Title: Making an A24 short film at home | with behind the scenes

A24 films often feature striking cinematography, inventive shot selections and also a meticulous attention to visual style. But what really strikes me when it comes to A24 films is the way they use RGB lights and how they use colors to evoke emotions. So when Zhiyun sent me their Cinepearcy F100 RGB light, I got this idea to make my own spin-off of the Civil War movie. So let's talk about this Zhiyun Cinepearcy F100 RGB light stick first.
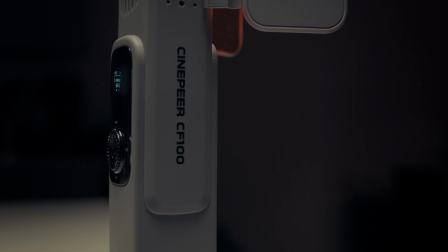3:05 So this is a 100W RGB light. It has a normal Kelvin mode, RGB mode,
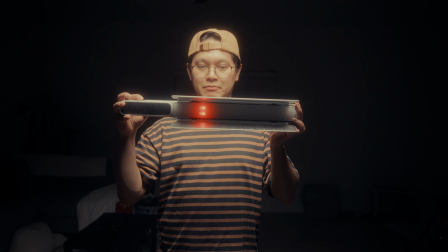3:12 some unique lighting effect, and a dedicated max performance button.
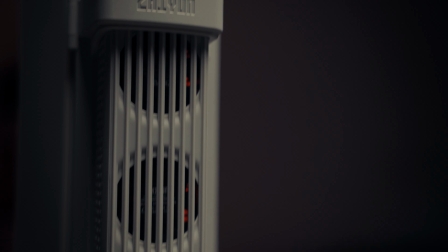3:22 It has 6 cooling fans to prevent it from overheating.
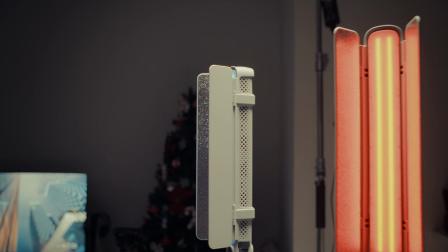3:27 With this built-in battery and rubber grip paired with its lightweight design, portability is not an issue.
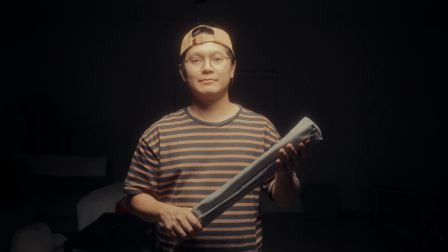3:34 It comes with binders, diffusers, and a carrying bag. So if you wanna check this slide, I have the links in the description along with the discount codes. and thank you Zhiyun for sending me this Cinepearcy F100 RGB light stick that it helped me create this short story. So, what is the story? So, as I said, the story is inspired by a Civil War movie from A24 where the government, the US government, and the state of Texas and California was fighting for power.
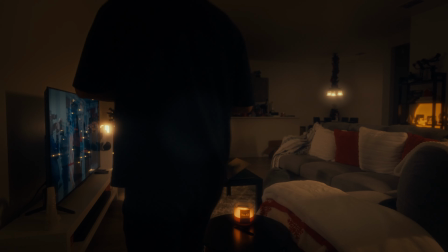4:10 So, our story started at the living room of the main character where he sat and
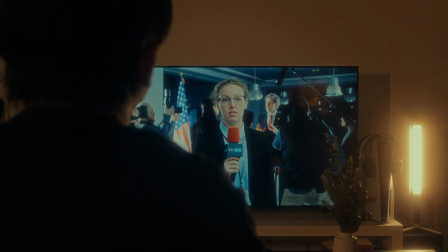4:16 watched the news on the TV where we find out the background of the story.
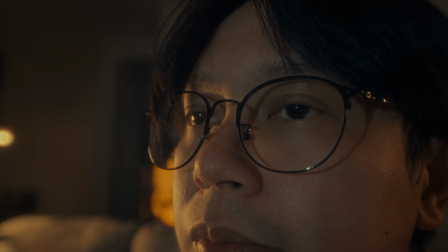4:22 His lack of reaction tells us that this situation has been going on long enough that he already used to it.
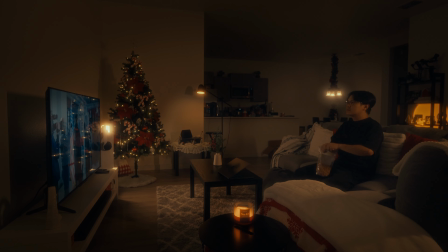4:30 We also learned that it is also a holiday season already because of the decoration in the Christmas tree.
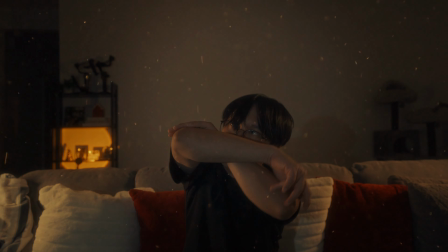4:37 Then there was an explosion prompting our character to leave the scene. And then we saw the aerial view of the neighborhood where a house is burning and
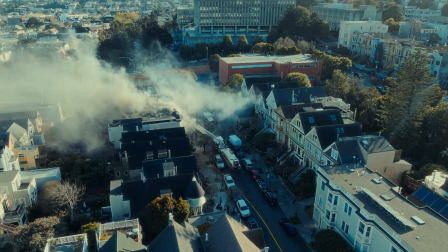4:48 then we cut straight to the main character leaving the room that
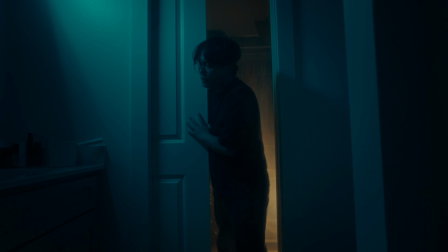4:53 was supposed to be burning that we saw the smoke coming out and then he
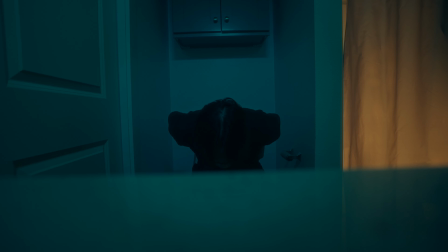4:57 went straight to the toilet and relieves himself. This reinforced the idea of he's been through a lot already that this kind of things is normal to him.
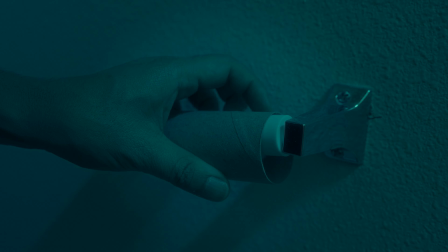5:09 And by the time he finished, he realized that he doesn't have a tissue paper. Leaving him no choice but to use his own socks.
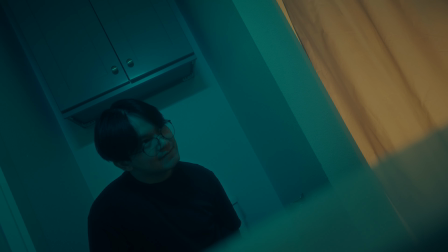5:16 And then I chose to use a dutch angle shot to make it really clear of his uneasiness.
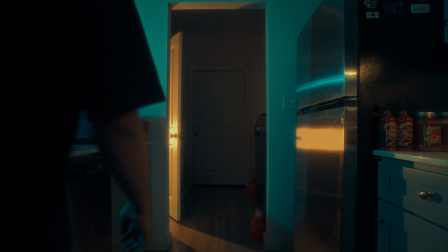5:21 Signifying his own little problems in contrast of the whole situation. Followed by the scene in the kitchen where we found out that he was running out of food.
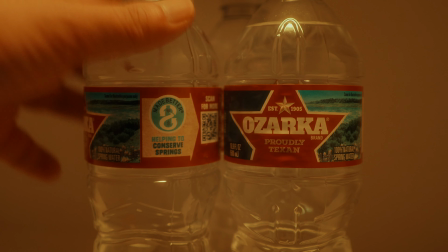5:31 Even the food left are all expired. Then the bottled water gave us a hint that he is pro-Texas.
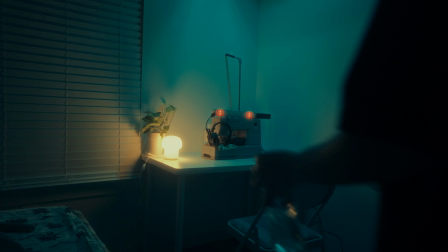5:38 The next and final scene made it clear that he is part of the movement where
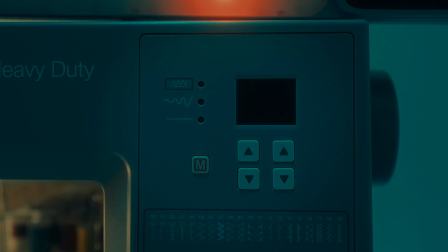5:43 he was trying to send a message from a machine which is actually a sewing machine.
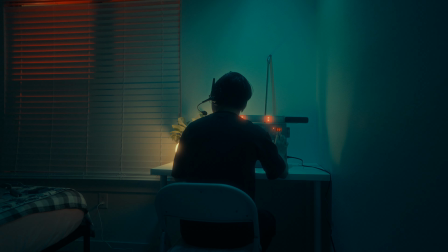5:48 And at the end he was found by the authorities. And that's the end of the story. So here's the behind the scenes on how I got the shots and also where I put these lights to create that mood and where I positioned the camera.
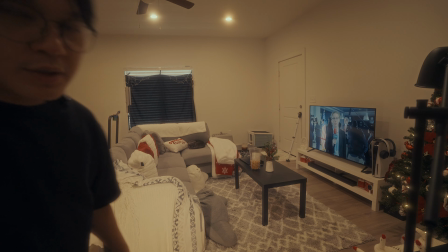6:09 So enjoy. So for my opening scene, I'm in a living room.
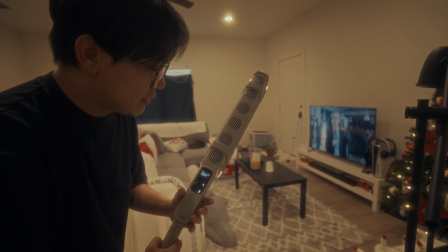6:15 Then I'm using practical lights and also this Zhiyun Cinepear CF100 wand light.
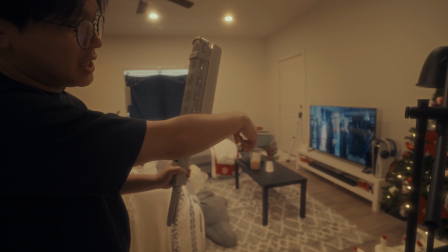6:24 And then i'm placing this one besides the tv so
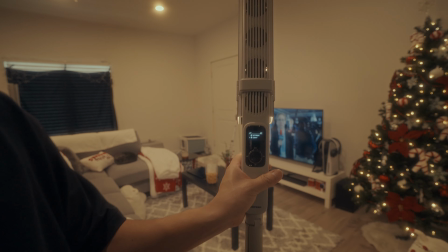6:28 this is set to 2700k at 20 percent